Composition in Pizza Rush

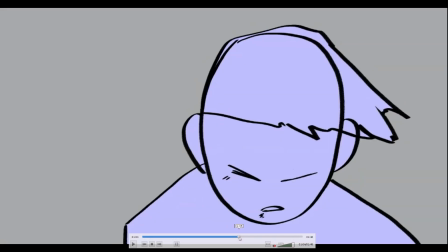24:33 So after that, we have him getting punched. He gets pushed on the right.
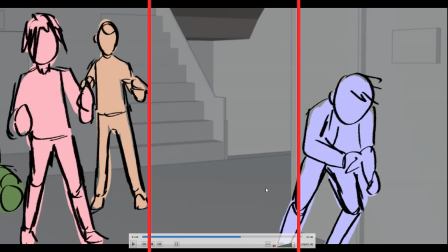24:39 So we are now against a wall, literally. And of course, it is opposite. So it's like opposite from what has been happening a lot lately. So this is the point where I said that I want it to favor the action sequence.
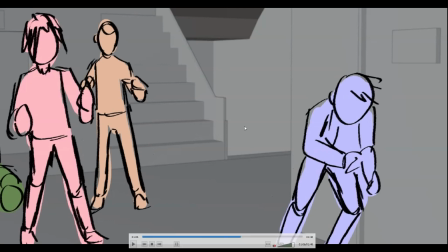24:54 I could have probably find a way to make him get punched and still get to the left side, but I ended up just deciding to do this instead, since it seems like, oh, things are about to happen.
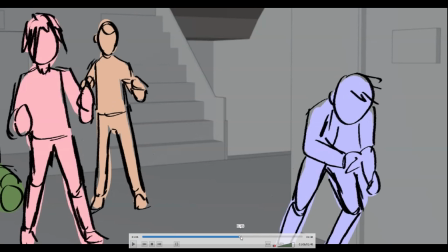25:07 Like, oh, we're gonna pick up some few paces here. He's gonna be like this and that. So literally here, after that, he is up against a corner.
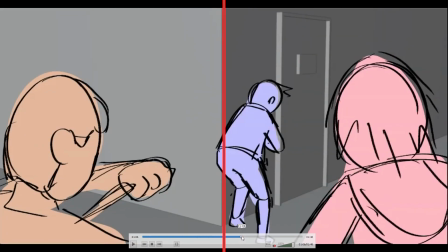25:15 Well, opposite corner, I guess. He's in a corner. No pun intended. He gets surrounded.
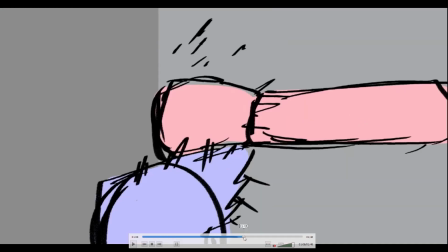25:21 You know, the surrounded shot a while ago, and we get a close up to his face.
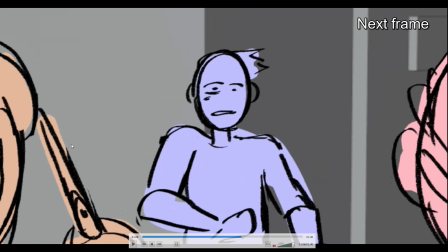25:27 Reaction here. It's just a few frame, and then the punch and the knife going in.
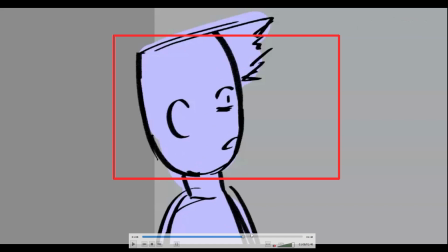25:35 So we get a shot of him in the center, so it's the same focus, area of focus again.
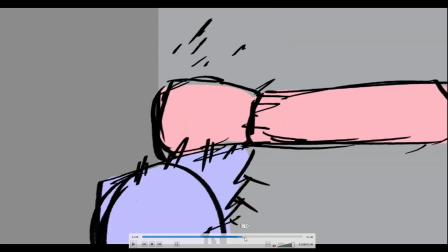25:42 And he gets punched, but of course he dodges it, like he has an ultra instinct or some shit, I don't know.
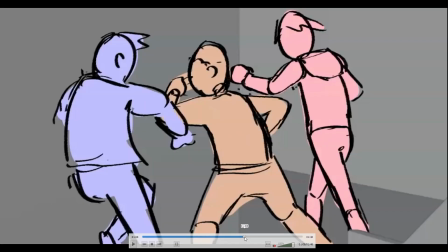25:48 The punch got on the edge of a corner, of course that would hurt like a shit, I don't know.
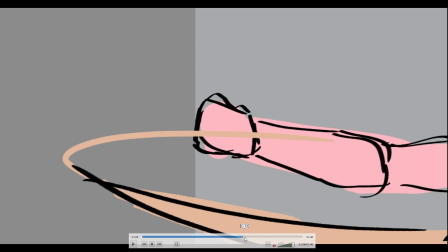25:54 And then we have the knives whooping, or whatever is the English term for that.
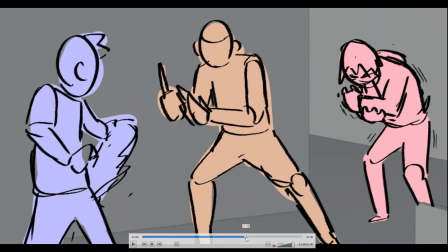26:00 Of course he also dodges that, and then the guy is in pain here on the right.
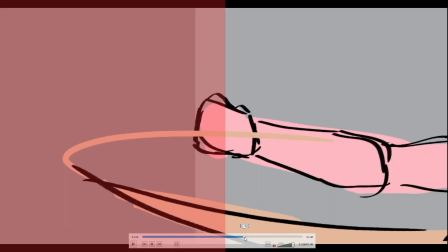26:05 And then he takes off his jacket. I'm not sure if all of this is conveyed easily, but let's play and see.
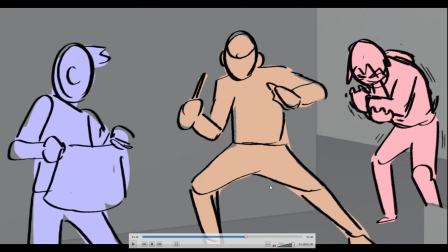26:14 I'll be the judge of it. So there are some few instances where I can't tell where I should be looking at.
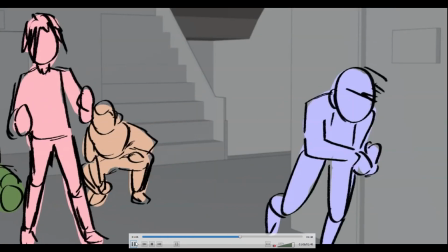26:20 So let me just give myself time just ahead.
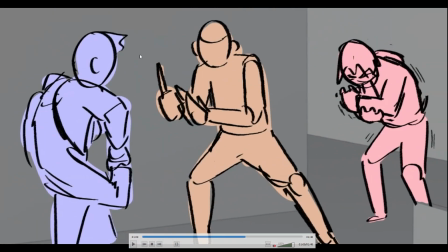26:26 So yeah, I think we are supposed to look at around here and then see the reaction there. But I think I could fix this better with fixing the timing. So letting him move after this guys have settled.
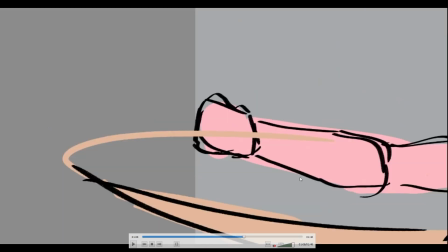26:41 Like here. After that, he could have moved and cradled his hand after that.
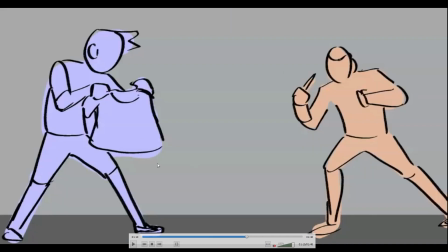26:46 So yeah. So now we have a full body shot. Now we can see the feet included. And we see all this action, choreography, and all that stuff. What did I say?
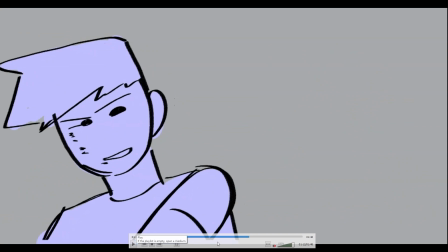26:56 Choreography and all that stuff. There you go.
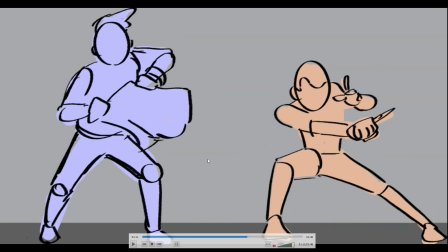26:59 So the reason why you do this is because most fight scene, if you do some cuts and close up on the hands and face and camera shaking, it actually throws you off into believing that they're really good at fighting.
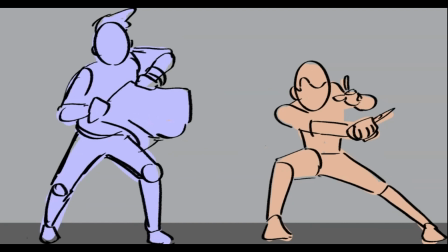27:11 But that was the old, well, not really the old way, but some degree where it is fine to do that, but there are some degree where it's too much. That only means like 2 or 3 things. One is that the characters actually don't know how to fight.
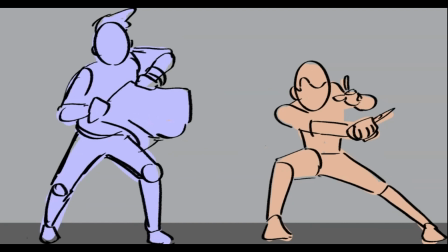27:28 But in here, you know, I'm animating. I'm not hiring an actor. So that just means that I don't know how to animate a well choreographed scene if I'm having a close-up of everything, right? So I did this just to, again, flex that I can do it.
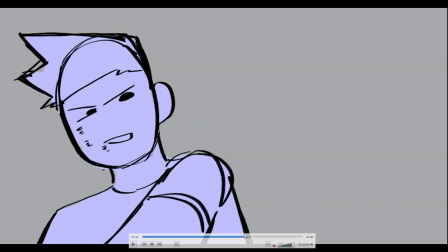27:46 So yeah, I could have done something better in which there's like angle, perspective, and all that stuff.
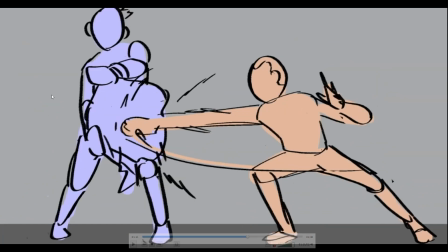27:52 But to me, the, what do you call this? A side view approach of like a fighting game is always the best.
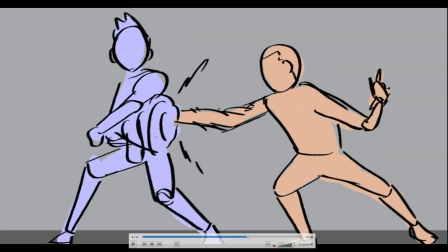28:02 So anyways, his hand get caught from the jacket wrap or grab or whatever that is.
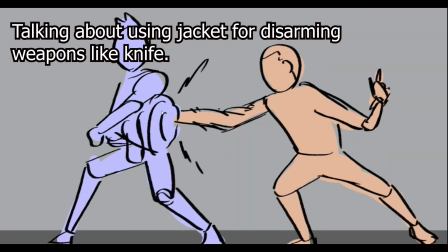28:07 He's still on the left, by the way. And of course, I don't know if this is effective. There are some video making fun of this instances where it's not really that effective.
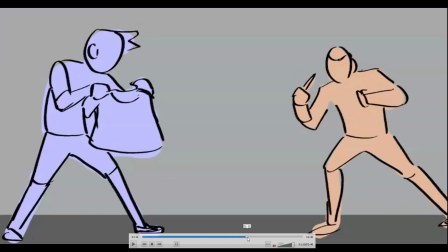28:19 That was not the point of this whole thing. It's just that, oh, I did it, or something like that.
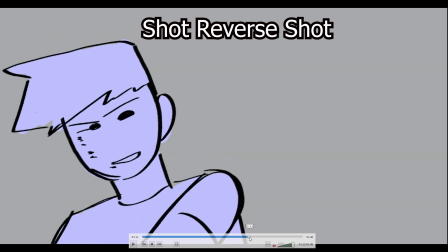28:24 So he grabs his hand, he smiles or smirks, he looks down. I'm not sure if that is recognizable, that he's looking down at their feet, because we got this shot later.
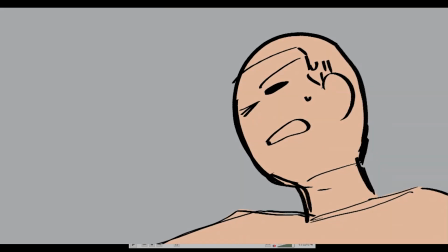28:37 I'm not really sure if I should have started here, and then this, where he looks at him,
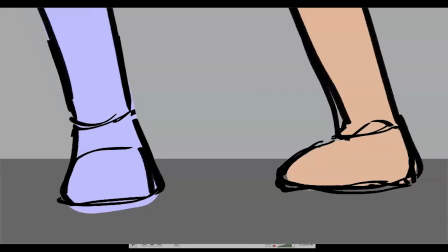28:46 and then looks down, and then after that, we get a cut of their feet, so that there is some eye line connection.
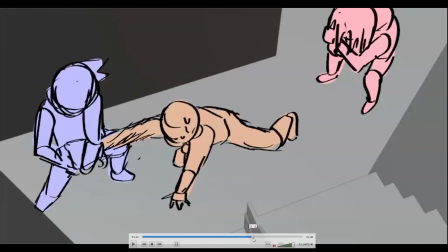28:52 So he swoops his feet, he loses his balance, and now there are some things here.
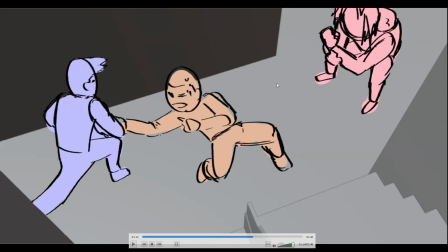28:58 So there are some few issues here. Initially, what I have here in mind is that this red guy is about to help his comrade, and he's about to reach out to the blue guy. But because he is holding him, he gets to control his position.
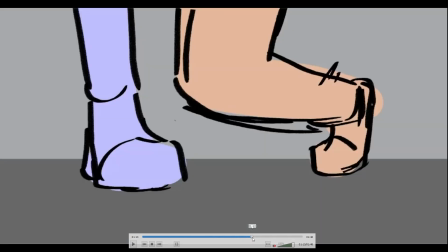29:17 Like so, he's about to move in, and then he get to press that.
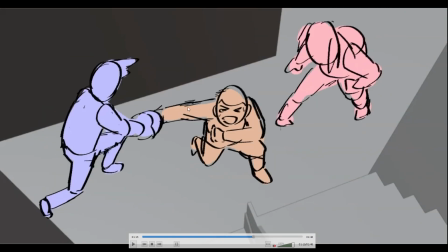29:22 He switches him. He shifts his shoulder, so now he's blocking his way.
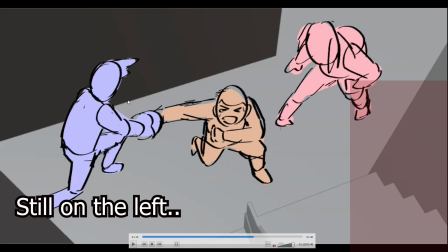29:28 Now, this is not easily conveyed. There could be more shots here in which they're looking at each other, eyesight, and then this happens.
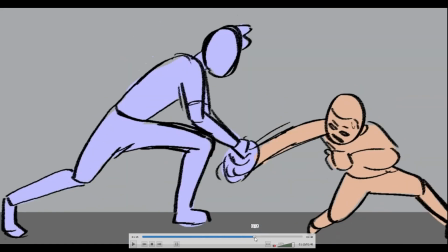29:37 But I didn't, because I got lazy and I'm running out of time at that point. So yeah. I also had 3 studio classes. Studio classes means that they ask you for animation on a weekly basis,
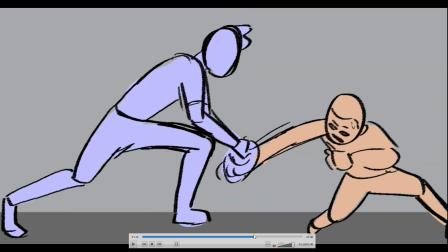29:51 not just animation, but the progress for your whole film in that semester, because you're supposed to finish a film in that semester. Film like a minute and a half or something like that, short animated film.
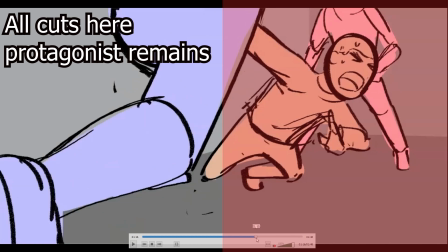30:05 So now he gets him hold, he charges up his knees and all that stuff, and then we get a replay of the
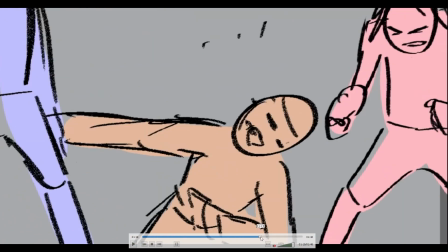30:13 hit 3 times. That's how you sell a powerful hit, as Tengen Toppa Gurren Lagann analysis
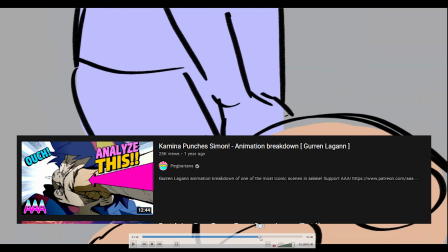30:21 animation by Peg Barian. I'm not really sure if it was Peg Barian, but you know the guy.
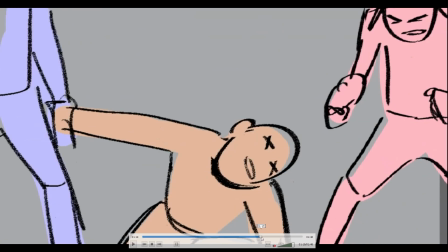30:26 I'll put a link on whatever I'm referencing to. So now we follow the movement of this guy.
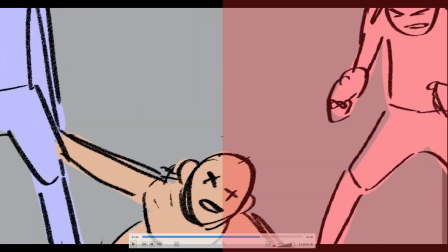30:32 We cut to that also. Same thing. We see him still on the left side here, and then cut to him,
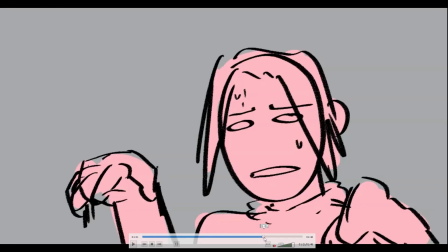30:41 his reaction to that gruesome takedown, and then he says, "Oh, I give up, you win."
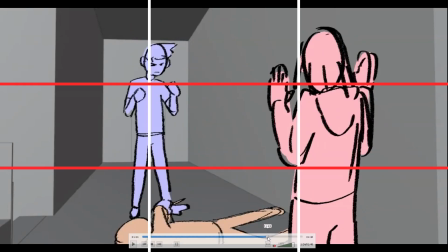30:46 And then we see him, we look at him, says, "Yeah, sure." And then he threatens him, and he's like, "Oh, fuck, I gotta go now, bye," or something like that.
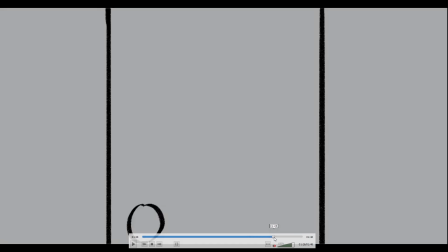30:54 He's still on the left side, he breathes, and then we're at the ending, finally.
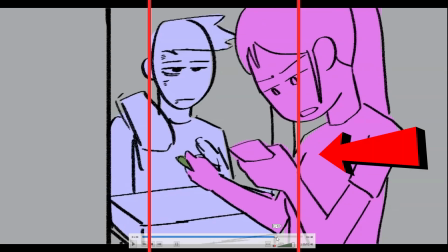30:59 So there's just small things I did here. Character walks in frame from right to left.
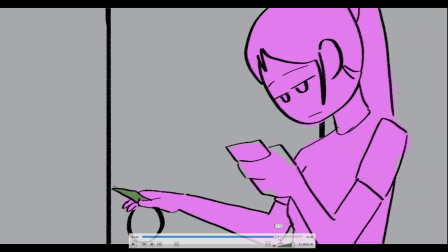31:06 Again, like an opposing obstacle. Well, actually, the final obstacle, that is.
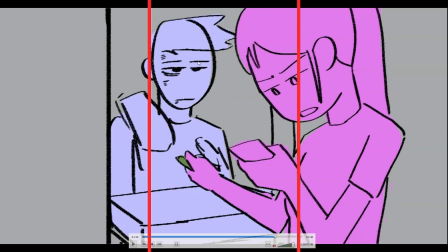31:11 He gives the pizza, and then the character, our protagonist, is somewhat on the center.
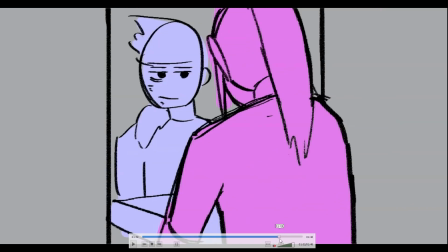31:19 She receives the pizza, she buys it, not buy, pay for it, and then she accepts it.
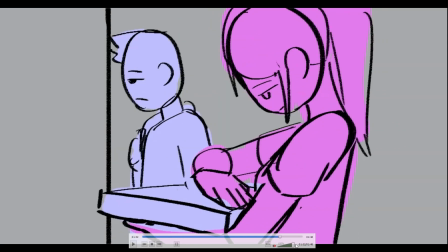31:25 Now here, the cut after this, assuming that your focus is separated between the two of them, the cut after this is like so.
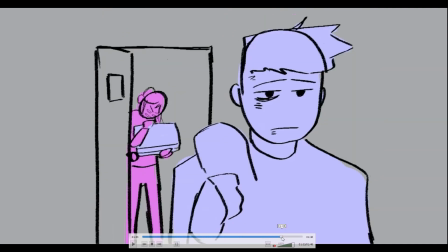31:34 As you can see, I'll put it between them. So it's like a flip of composition. It's not really doing something new. It's just so that you don't have to shift focus.
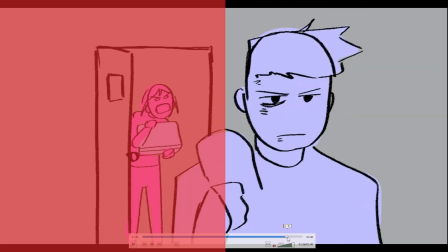31:48 And that's it. He ends up on the right side. Kind of. I could have made him more on the right side, but that's it.
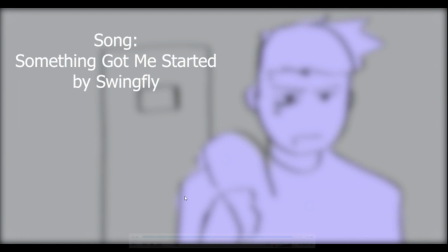31:56 So that's it. I'd like to thank you for your attention for about half an hour. Thank you for listening. I'm not sure if I'll be able to talk more about composition.
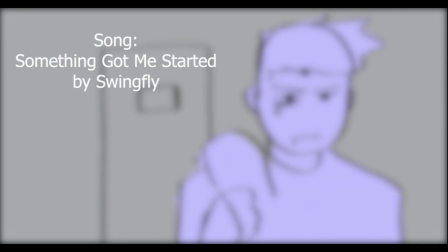32:10 I think I've given enough information about it, and there are a lot of videos out there that explains this a lot better. I'll put some link in the description if you're still interested about it, though I need to do something else, like other stuff, and find a new topic to talk about.
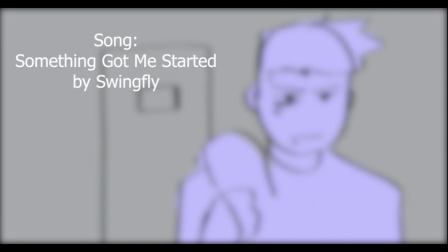32:29 If ever I end up making a new animatic, I might do something like this in stream rather than recording and editing it, because I feel like it takes a lot of time because I have so much error while recording, and I need to edit those things out too.